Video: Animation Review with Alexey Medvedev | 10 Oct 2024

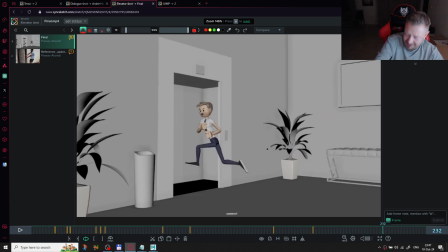6436s
I think it is not important to see his face here, because everything works in everyone already knows during this 230 frames that he is going to appear in this elevator.
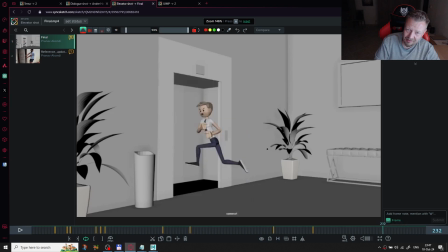I think some kind of 2D stuff, like, you know,
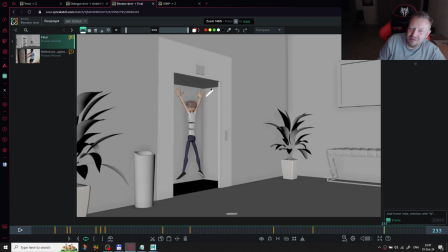6474s
so maybe
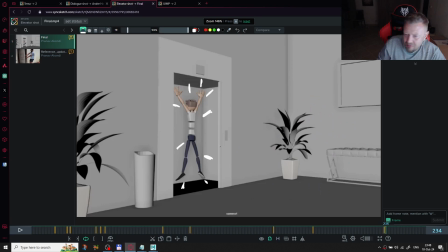6490s
oh. What is, ah, yeah, I see.
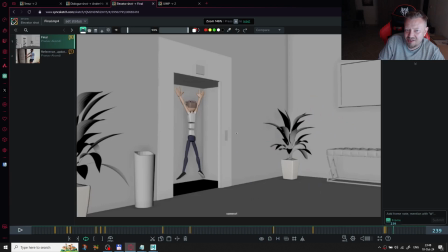6508s
Yeah, I think if you add some 2D stuff, these lines, that would work even more, I think, more you can use. No, this is too much.
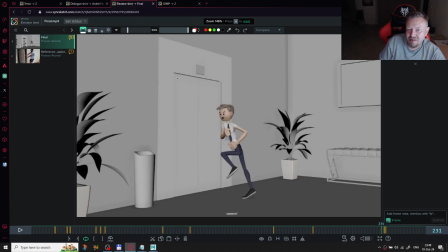Yeah, that would underline this.
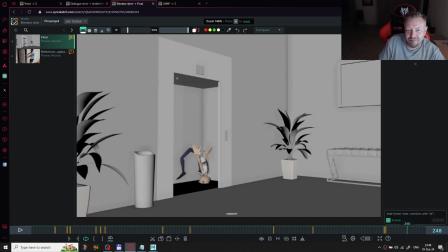And try to follow clear these parts of the body.
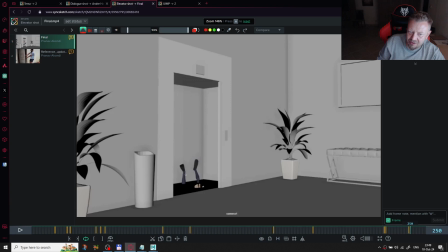6553s
So it is not important not important what the character could do. But this is really important what what you where you're directing the audience.
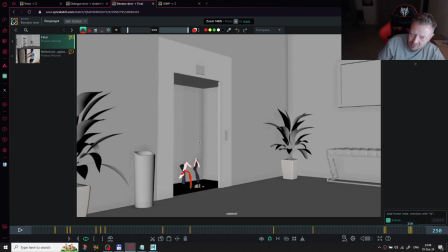6574s
Let me draw the opposite leg also. This one, yes, no, yeah, in this case I think turn something like this and like this.
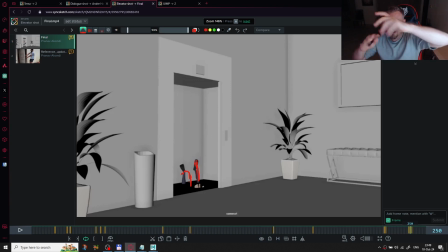6594s
Yeah, not just changing the direction where you want. What you should, the eye should follow the exact way where the limbs are following also.
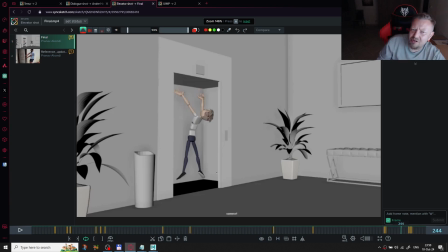6617s
And I think it would add more contrast if you will start, you know, more with the hand, more with the head first. And after that, I'll try to draw it.
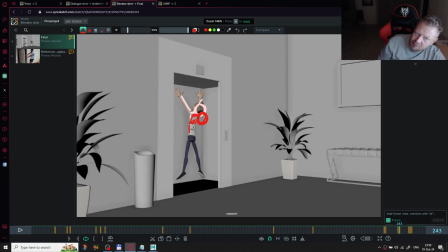6639s
So, and those parts are still, you know, this hands should start from here to here, and after that the head will move around here, and the hands are still
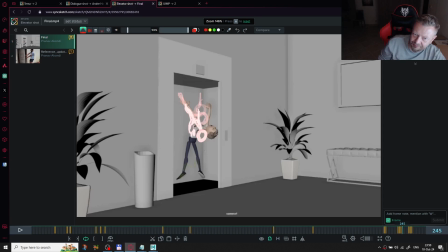6660s
over there. So close to the body, ribbon or some kind like this.